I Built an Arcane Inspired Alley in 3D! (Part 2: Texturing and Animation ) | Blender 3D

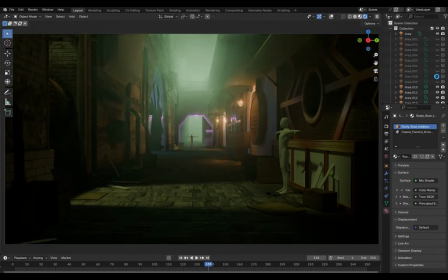(4:23)
And from here on out, it was all about adding some more details to the scene.
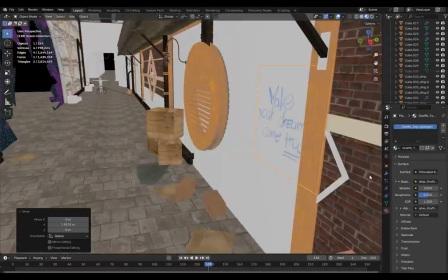(4:27)
I added some decals to the wall, some graffiti to the wall, added some dirt decal to the floor as well.
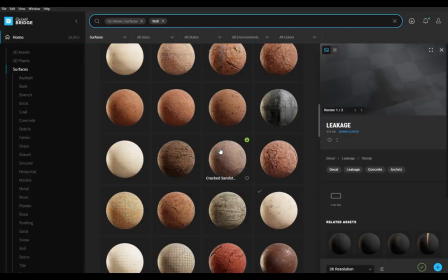(4:32)
Then I modeled some more details on the walls. this weird sort of design thing on the wall.
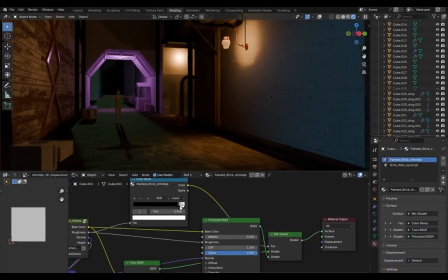(4:36)
I don't really know what it is, but I've seen it in a lot of arcane artworks, so I decided to replicate that as well.
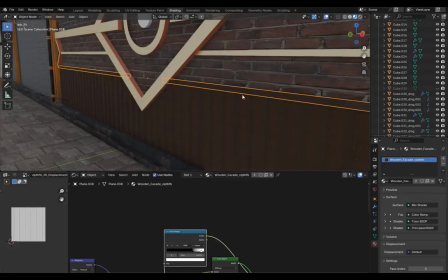(4:43)
And I also applied a bronze texture to it as well. I also decided to add some reference to the original show by including different models from the actual show,
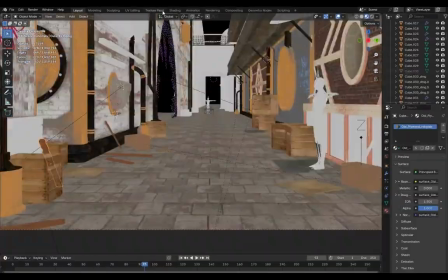(4:50)
like this monkey box from Jinx, this flying skateboard that Echo uses, Jinx's gun, and just small details like this.
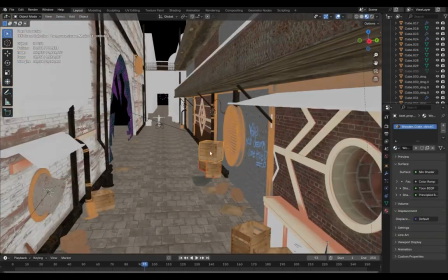(4:56)
And I placed the models here and there to just fill up the scene and make it seem less empty.
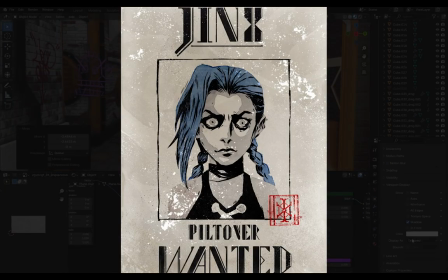(5:00)
And I also downloaded this Jinx Wanted poster from Google and added that to the scene by placing them on the walls and just making them lie down on the floor.
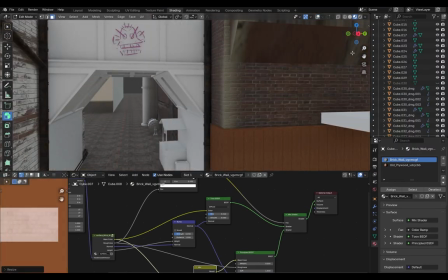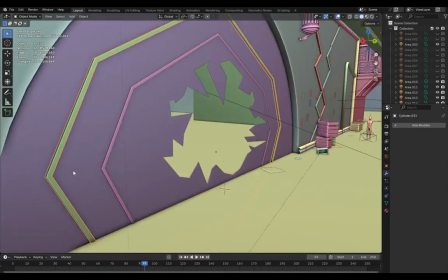(5:17)
For this broken glass, it was actually supposed to be this fighting room where Jinx goes and fights with the machine.
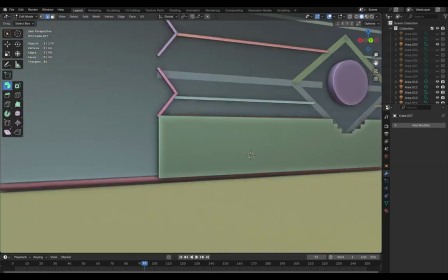(5:23)
So to create this broken effect, I just added a plane and then used the knife tool to add some cuts in between them,
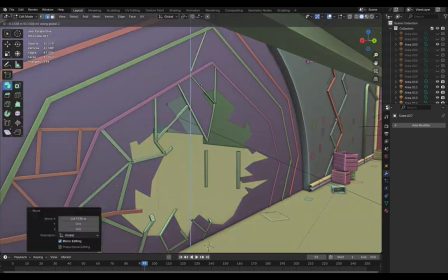(5:29)
and then deleted the faces in between to make it look like a broken glass kind of thing.
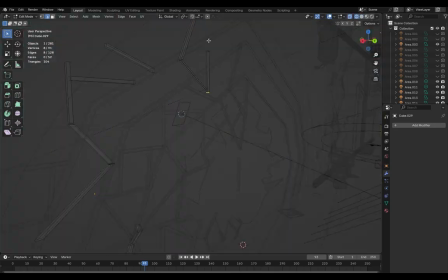(5:33)
And for the glass texture, I just used a glass shader, and for the color, I used a Voronoi texture with a color ramp,
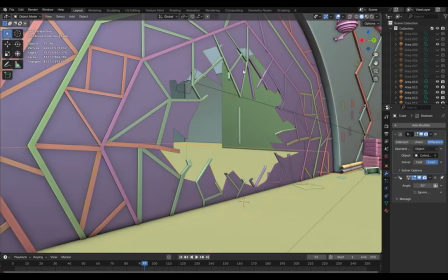(5:39)
and I added blue, green, and purple color to the color ramp to get that sort of random color effect.
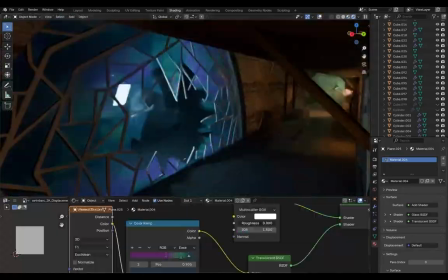(5:45)
And then I also added a spotlight with a pink light behind it to make it seem like the light was coming from inside of the room.
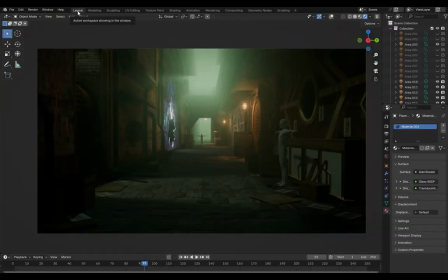(5:51)
Now at this point, I didn't make any major changes. It was all about fixing some small issues here and there and experimenting with different lighting techniques and stuff.
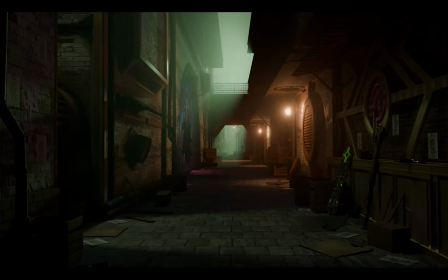(5:58)
And after that, this is what I ended up with. Now I still wasn't happy with how it turned out, so I spent another 2 hours on it. And after that, I ended up with the final render, which was this image.
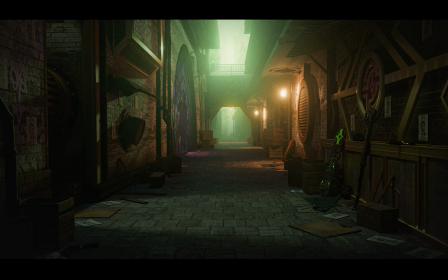(6:09)
Now single image was good, but I actually wanted to create an animation to make you feel like that you were actually walking through the street. So I spent another 2 hours animating the camera and just rendering it for almost 12 hours. And after that, this was the final animation that I ended up with. Enjoy.
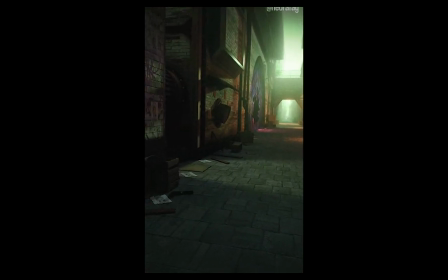So yeah, that was the final result. I hope you liked this video. If you liked it, make sure to leave a like and do subscribe for more videos like this.
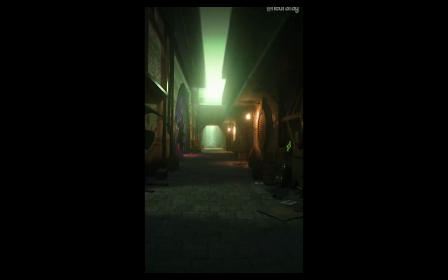(6:43)
And I hope I'll see you in the next one.